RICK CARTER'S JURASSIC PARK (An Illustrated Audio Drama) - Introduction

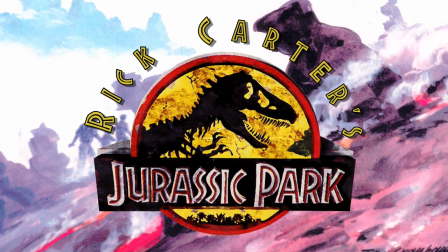(0:15)
Rick Carter's Jurassic Park
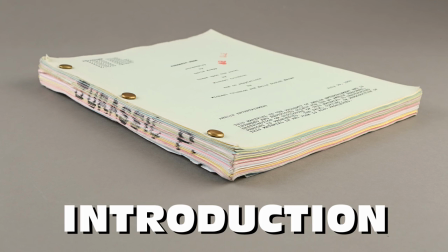(0:24)
The official history behind Jurassic Park's screenwriting process had always included Michael Crichton,
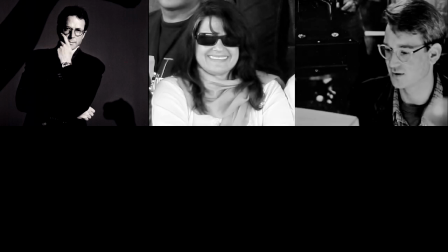(0:31)
Molly Ascotch Marmo, and David Koepp. Publications from magazines,
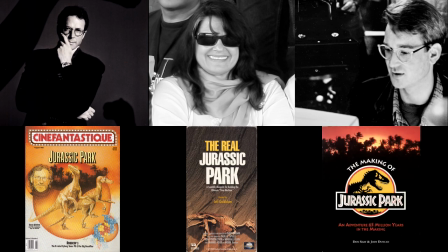(0:36)
documentaries, and the official making-of book chronicled how screenplays went through the hands of all three writers, one after another. However, in March of 1991,
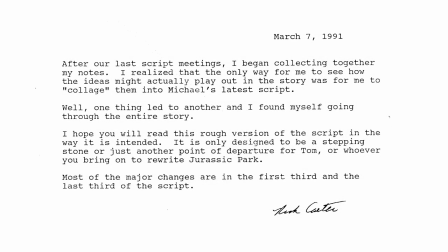(0:50)
a new script was quietly worked on for Jurassic Park by someone else.
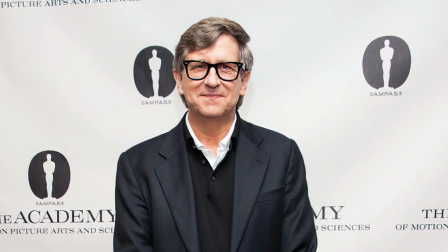(0:56)
Rick Carter was Jurassic Park's production designer, who was involved before Crichton's first draft had even been completed.
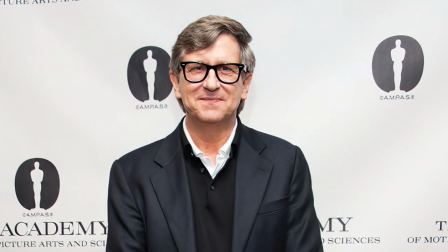(1:05)
While the role usually isn't connected to elements of the story within the film's screenplay, this was a special case.
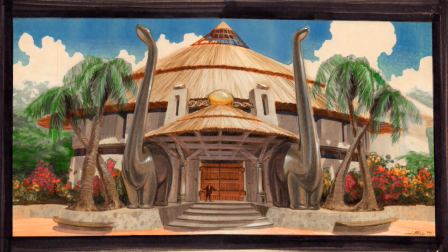(1:12)
A production designer's primary role is to create and manage the visual aspects of a film.
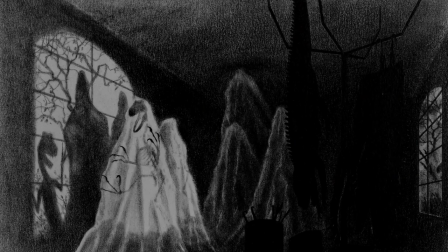(1:20)
This usually involves the look of sets, graphics, props, lighting, and costumes.
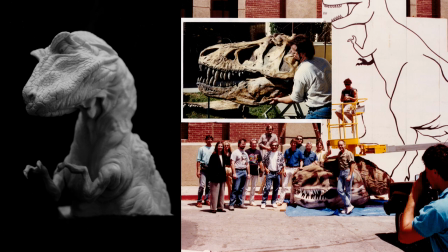(1:26)
Rick Carter explains, I was brought onto Jurassic Park about two years before we finally started shooting.
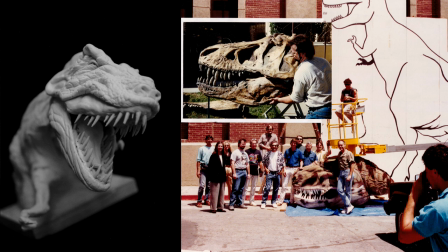(1:34)
At the time, the only other people involved were Stephen, the producers, and Michael Crichton.
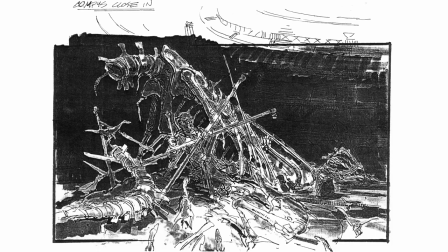(1:39)
The script had not been written, we were working from galleys of the books,
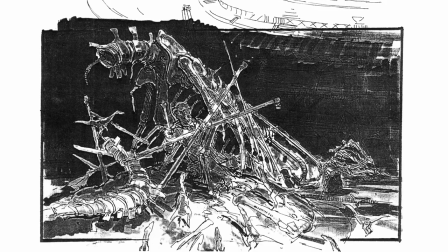(1:44)
so for me, it was a great opportunity to be able to actually help shape the film.
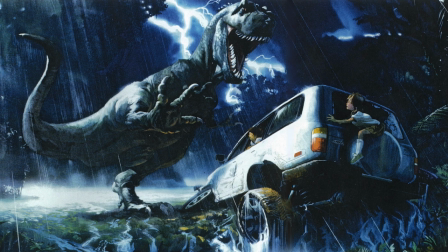(1:50)
On most shows, the production designer is brought in and handed the script and asked to visualize it.
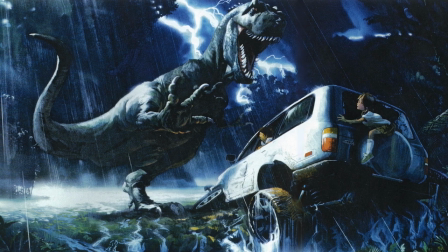(1:55)
Not so on this one.
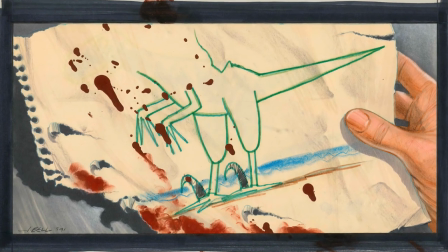(1:58)
I was in on many early meetings with Steven where we would break down the scenes in the book and discuss which ones would work best for the film.
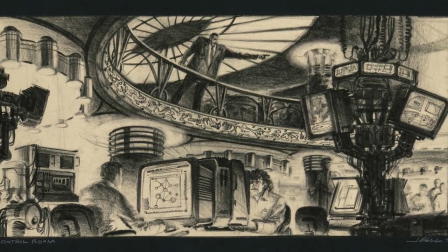(2:08)
While Jurassic Park tells a fantastical story about the brilliance of genetic engineering and the dangers it can behold,
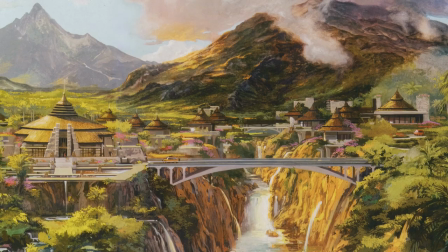(2:16)
it is also the story of a glorious theme park. The theme park is not only a part of the story, it is the central setting.
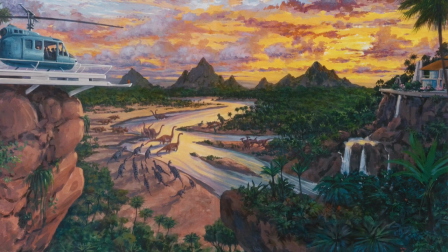(2:25)
If it doesn't come to life, if it doesn't breathe authenticity, then neither does the story.
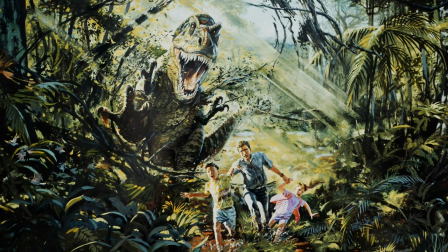(2:32)
Rick Carter says, From a design standpoint, the stars of Jurassic Park are the dinosaurs.
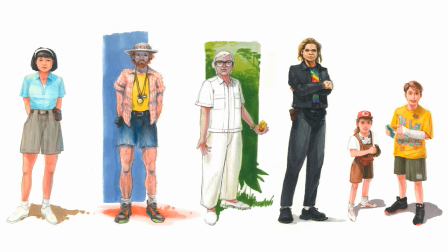(2:39)
That's not to say that the characters aren't important because they are. But on a visual level, the dinosaurs are the stars.
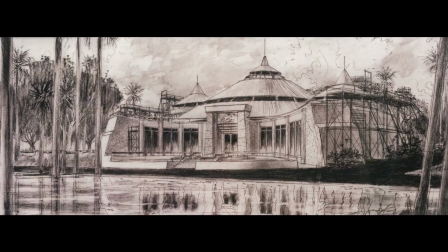(2:47)
And I think the island is very strong as a setting.
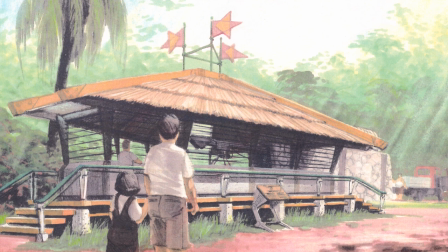(2:52)
So I really did not want to have the park be a lot of commercialized edifices that feel shallow and overly bright and overly energetic.
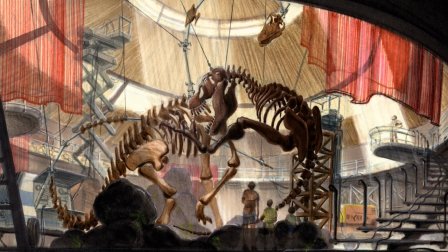(3:01)
Even though that is something that the park would probably evolve into if it were finished, I thought as a film it would feel shallow.
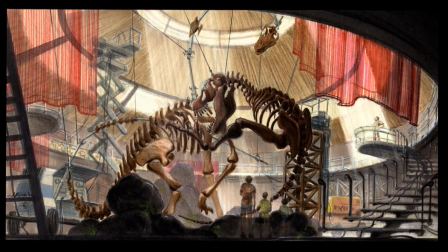(3:09)
This is, after all, not Disneyland.
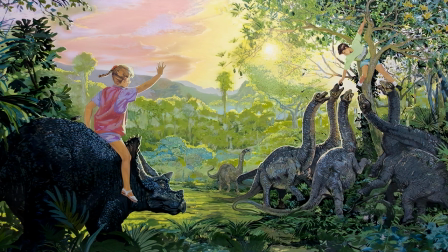(3:12)
What people would go to see in Jurassic Park would be the dinosaurs in their natural habitat.
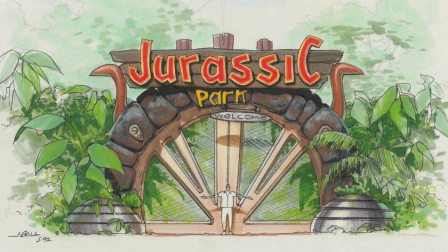(3:19)
Not a lot of man-made stuff. So for the first 10 years at least, it would probably be taken very seriously
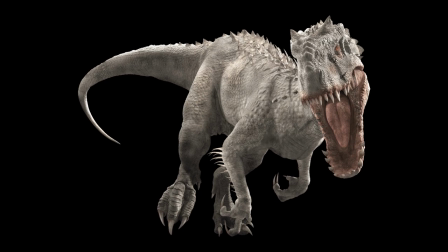(3:27)
until somebody started making sideshow freaks out of the dinosaurs.
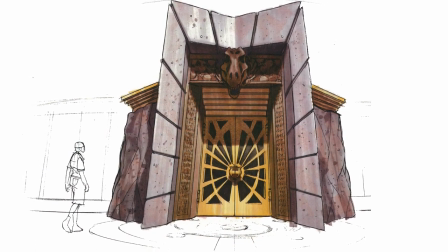(3:32)
I tried to make it look serious in the sense that the visitor center, for example, is like a temple for dinosaurs.
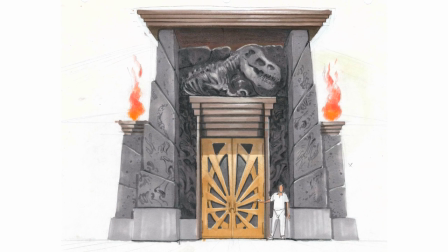(3:39)
The bas-relief bones that are seen throughout are like hieroglyphics of the earth, sculptures from the earth that tell a story.
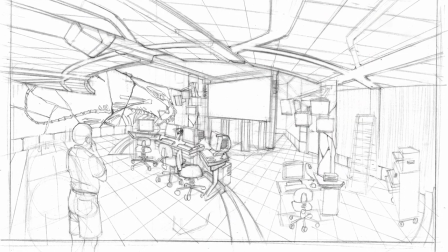(3:46)
There are some very complex things going on in the control room and the labs, but as a look,
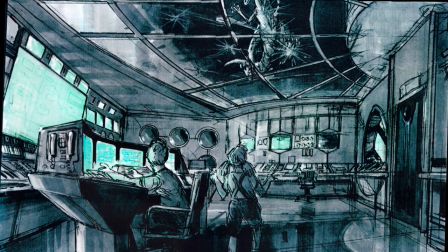(3:52)
I felt it should be of one element so that the concrete sense of one feels is that there is the jungle and there are the dinosaurs.
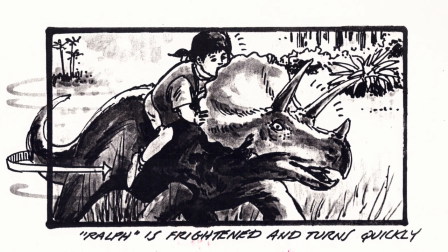(4:03)
Interestingly, Carter was not big on dinosaurs before signing up for the project.
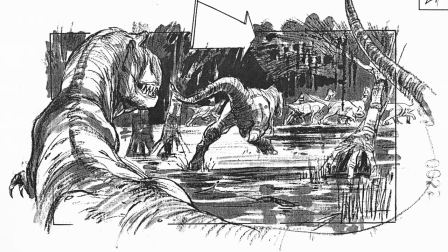(4:09)
Rick Carter goes on to say, I was never a big dinosaur nut while growing up, but I got into it.